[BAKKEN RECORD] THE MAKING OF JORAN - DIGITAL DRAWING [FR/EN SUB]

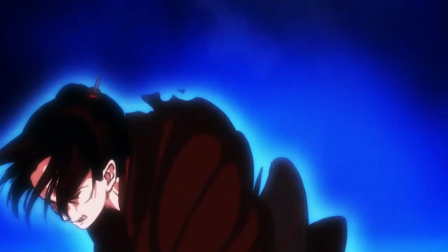2021年4月より放送中のバッケンレコード製作作品 上欄
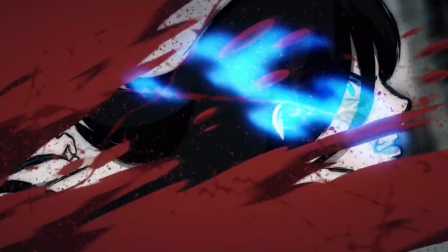本動画シリーズでは上欄がどう作られているかを様々な視点から解説します
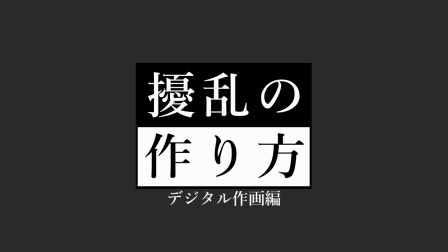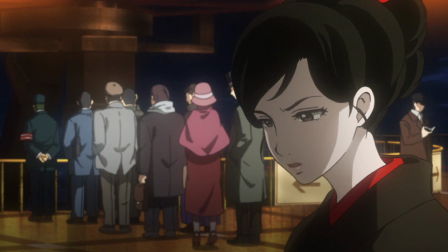アニメの絵は一枚一枚が作画され着色されたものが合成されて出来上がっています
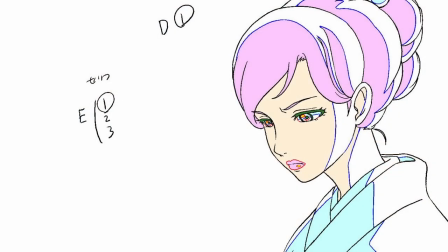上欄はどのように作画されたのでしょうか
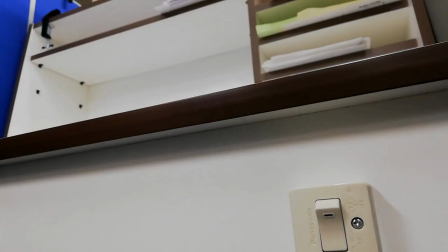作画手法はパソコンと液晶タブレットを使うデジタル作画と従来の紙と鉛筆を使う紙作画の2種類に対別されます
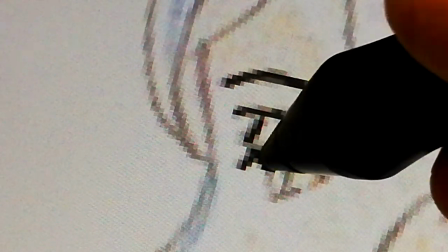状況に応じて使い分けられている2つの作画手法ですが今回はデジタル作画に着目して解説します
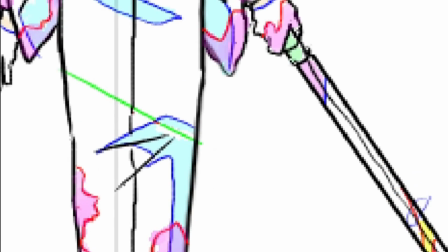デジタル作画には作画専用ソフトを使う必要があります
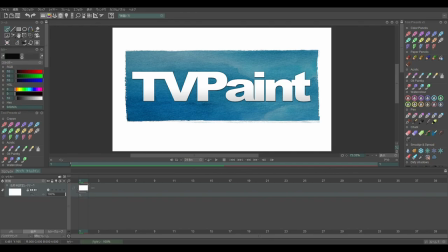タツノコプロではTBペイントという作画ソフトを使っています
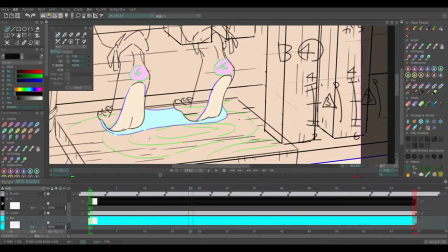フランス製のこの作画ソフトは世界中で使われており日本中でもデジタル作画に使用している制作会社は少なくありません
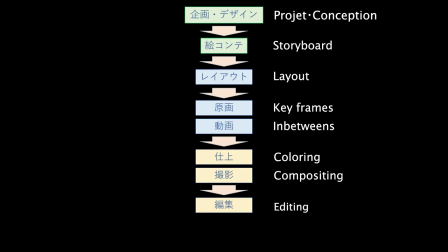一般的なアニメ制作のフローはおおむね図のようになっていますが
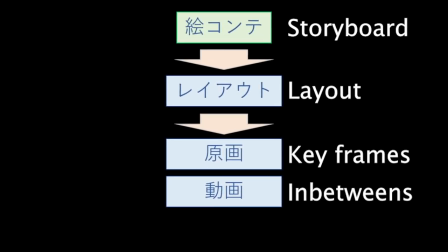上欄ではTVペイントを絵コンテから動画まで広い範囲で使用しましたTVペイントではユーザーが独自に機能を追加できるようになっており
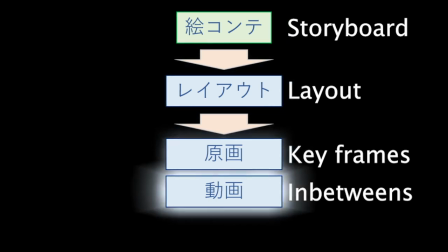タツノコプロでもこの4工程を意識したプログラムを多数開発、使用しています
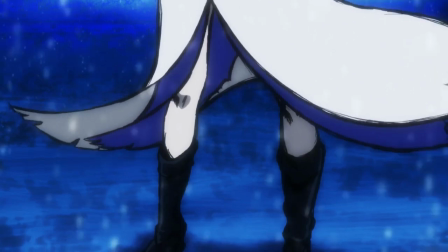上欄の戦闘シーンで見慣れる筆のような作画もTBペイントに独自のブラシを追加して作画しています
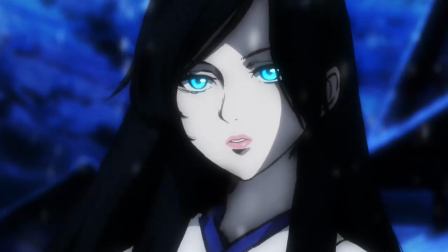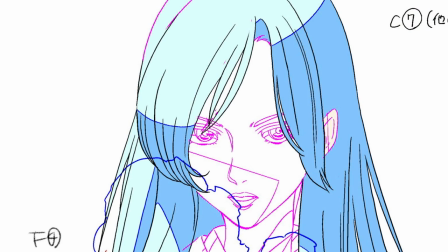通常の原画、動画という工程を経た上で
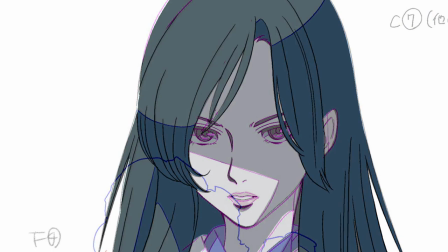動画線の上から1枚1枚手書きで専用に開発した筆ブラシで加湿し
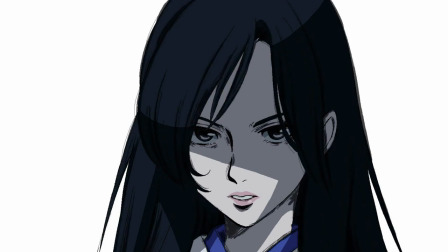筆タッチを実現しています通常の作画工程より多く作画していることになります
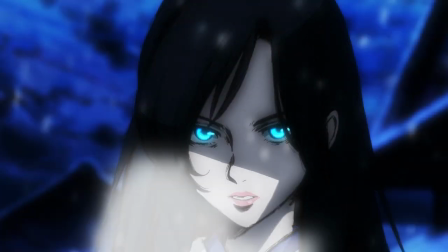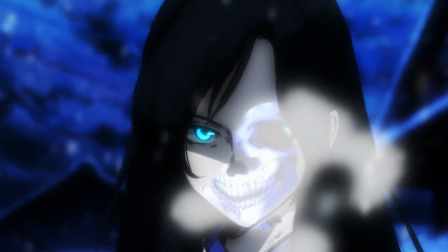動画の作業の中で工夫した点は県の強靭なんですね
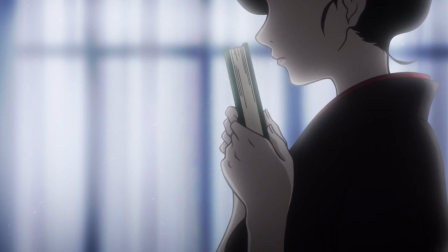あまり大げさになりすぎないような自然な片住まいになるように工夫しました刀を持って歩く場面がとても多かったんですよ刀を持って歩く人がどういう風に手を振って歩くのかっていうのをすごく悩みながら描いた記憶が残っていますいただいたカットの良さを筆タッチでどう引き出すかというのとそれを動画さんにどうお伝えしていたかというところですね限られたスペースと時間で自分がこのカットにできることをできるだけ詰め込んで作業していかなきゃいけなかったのでそこはとても気力を使うところだったなと
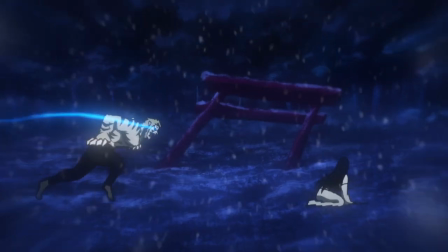虎に変化するキャラクターがわーっと押し寄せていくシーンだったりとかは結構筆作家の力で盛り上げたところかなと思いますいかに生きた線を画面に出すかみたいなところって非常に大きくて僕らは線にどういう風なプローチをできるだろうかという考えの時に今回の作品は輪っぽいのでちょっと筆っぽいような処理をやったら
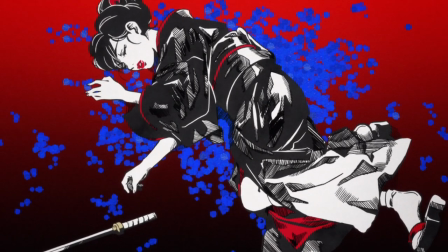約束が出るんじゃないかなという風に表現の課題みたいなやっぱり作品作る時に何か課題を一つ見えていてそれをちょっとクリアするみたいなことを今回やりたかったなと思ったので
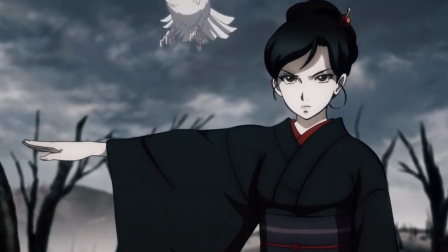クリアをしました上覧のデジタル作画についていかがでしたでしょうか
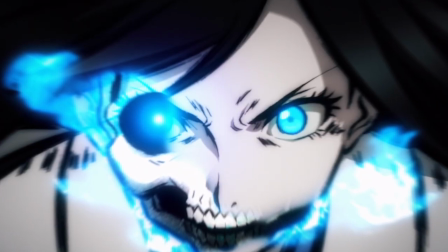画面の一つ一つに注目してみると面白い発見があるかもしれません